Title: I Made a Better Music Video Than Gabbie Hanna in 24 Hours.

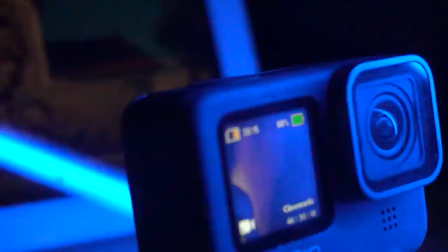1212s
So it feels true to the song that I, in this video, feeling stressed and vulnerable by all of the camera lenses and all of the people watching me. See how, when I'm making a video, I'm not necessarily trying to be 100% literal with everything because that's not super fun to watch.
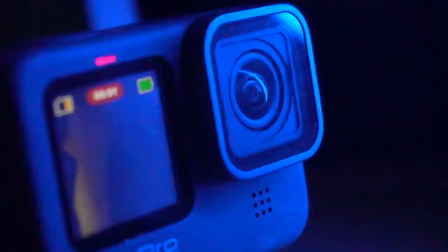1227s
And anything literal you do, we have seen before. So by deciding how I'm gonna get from one scene to another even and infusing that with meaning, it provides me with opportunities to show something unique and trust my audience to understand on some level that there's a story here without having to understand exactly what's motivating everything.
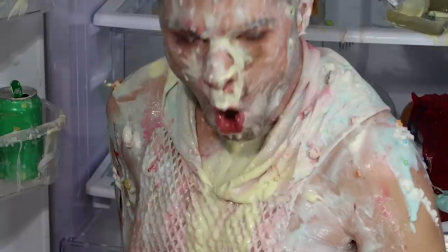1245s
Although if they asked me, I could explain it to them. I wouldn't be like, I don't know, just thought it would look cool. Make it look cool for a reason. So I think that I lose control here and then I sort of wake up,
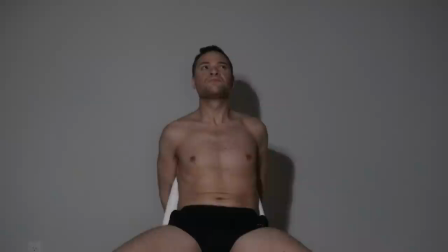1255s
I'm in front of a camera in like a white room and I want it to feel like more like a hostage video.
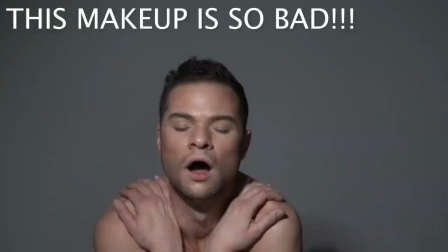1261s
I feel like that's a type of visual that people recognize a lot in this day and age.
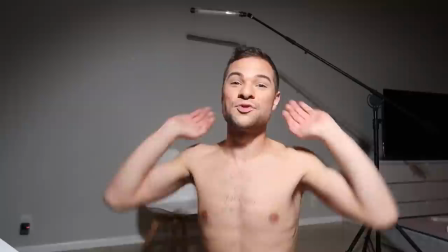1267s
It can correlate it to like how do you keep it from feeling like the thing that you once loved is now a prison. So that's what I'm trying to get at here. I'll just give you an update. This is exhausting.
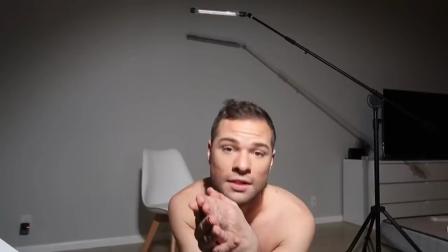1278s
So while I think I'm proving my point with this challenge about how you can do a lot in 24 hours, I'm not saying I think this wouldn't have benefited from a little more rest.
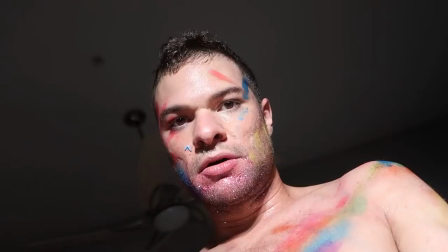1287s
I'm definitely starting to feel tired. Another shot, another crazy mess. But I think I just shot the hardest, the end of the messy hard stuff.
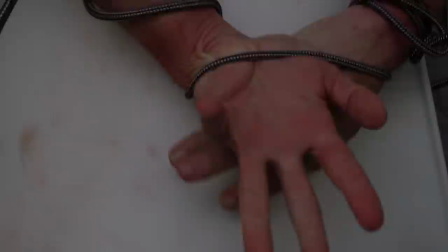1293s
Oh my God, this sucks. The addictions are traps to us. These things can be physically limiting. Like I know my addiction physically limited me to my house and surrounding area because I would be like sweating it out in the bed, having the detox. Ah, shits, ah! Detox shivers and sweats. I said detox shits.
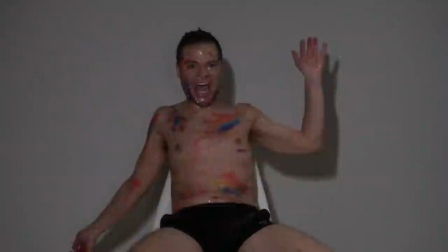1313s
Put that in your music video, Sonny. So I feel like addiction is a prison and when we can't talk to other people about it, there's a stigma around it, it feels even more isolating.
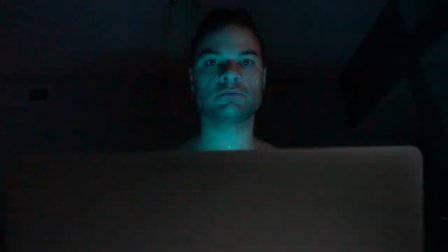1321s
And I'm trying to break out of that. So this is the emotional low point. You'll also see at the end, a pretty direct reference to a Trisha Paytas music video.
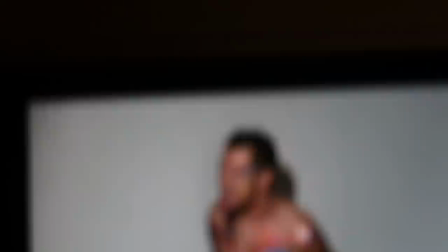1329s
So by the bridge, I'm imprisoned by my issues and I'm on camera, the camera has really got me trapped. Maybe I'm bound up with something, but I don't know, maybe extension cords? We'll come to that when we get there. And before giving up though, I'm gonna look up at the window.
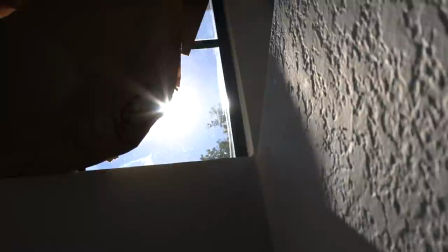1345s
I wanna make it like a prison looking window, like recluse, like covered up with cardboard, but there's a little piece pulled away and I can see the blue of the sky.
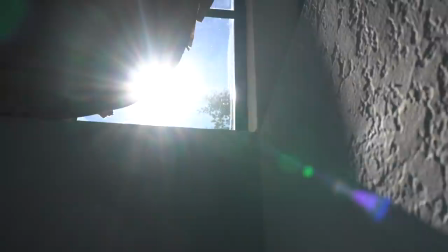1352s
And to me, that's like the real me because we are not our emotions. We are not the things that we do, right?
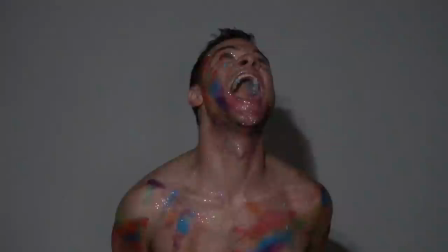1357s
So I know who I am. I feel like I've had this moment in a lot of my lowest points where I'm like, this isn't me.
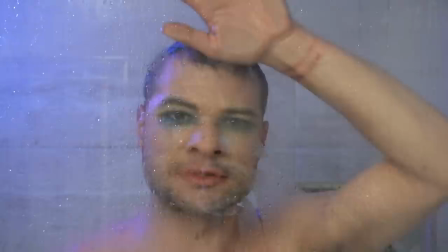1364s
There's like this scream in all of the setups where it's like, again, relinquishing control to the fire, bringing the fire,
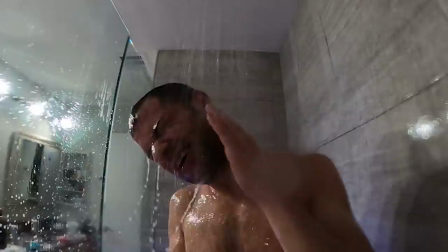1371s
the water of these tears being dried up and evaporated, finally cleansing myself of all of that food,
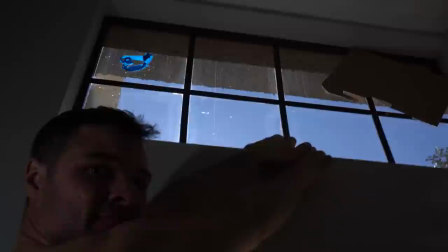1377s
showing myself like taming the tears, learning to live with the anxiety and the sadness, which are also a part of life, ripping down the cardboard, cleaning out the apartment, letting the sunlight in, and basically deciding to reemerge from the cocoon that I've been in as a healthier, smarter person who has grown from their experience, from the negative. So I think from here where the big reveal is like, I'm in this studio space still, but I'm no longer a hostage. It's sort of going to represent a sense of liberation. It'll probably like for visuals and I don't know, I think it'll just look cool is like,
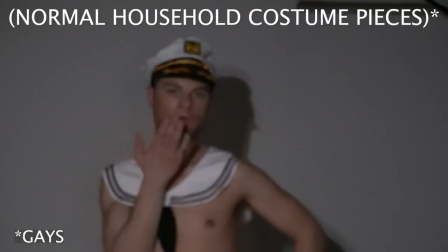1409s
it'll feel like a spring breakers-esque style of like slow motion,
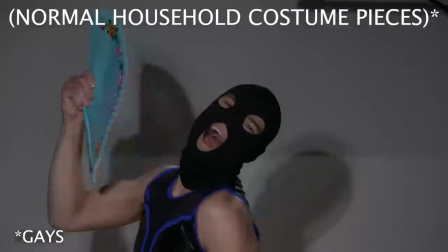1415s
revelry, sexualized craziness, you know, and a sense of empowerment as a source of income,
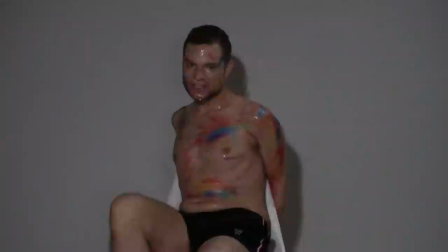1421s
as a way of taking control of these things about ourselves. You know, it's like we can put our full selves on display and the more we are ourselves, the better we are showing up for this life. Oh, and also I'm doing a performance take, just no story,
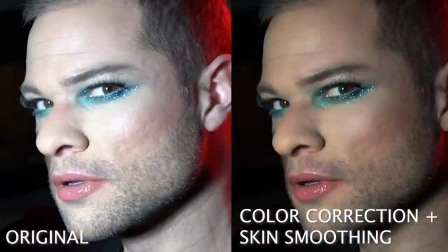1433s
but with the visual of fire behind me because I have the fireplace so that I can always get coverage of me just singing to the microphone and that'll help me cover up everything, you know, that I don't have enough footage of. And just, it's a visual, you know, it's a nice background. I think I'll be very close on my face.
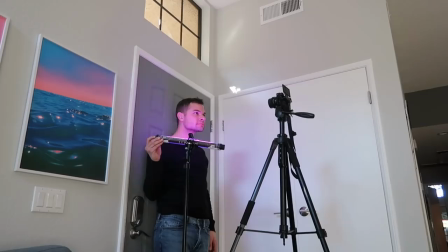1447s
I'm thinking like Adele, there's a fire. I hope it doesn't look too much like that, but we'll see. I've also got lots of color-changing LED lights that I'm gonna use to set the mood and give a different color to each of these settings. Then I'll edit it.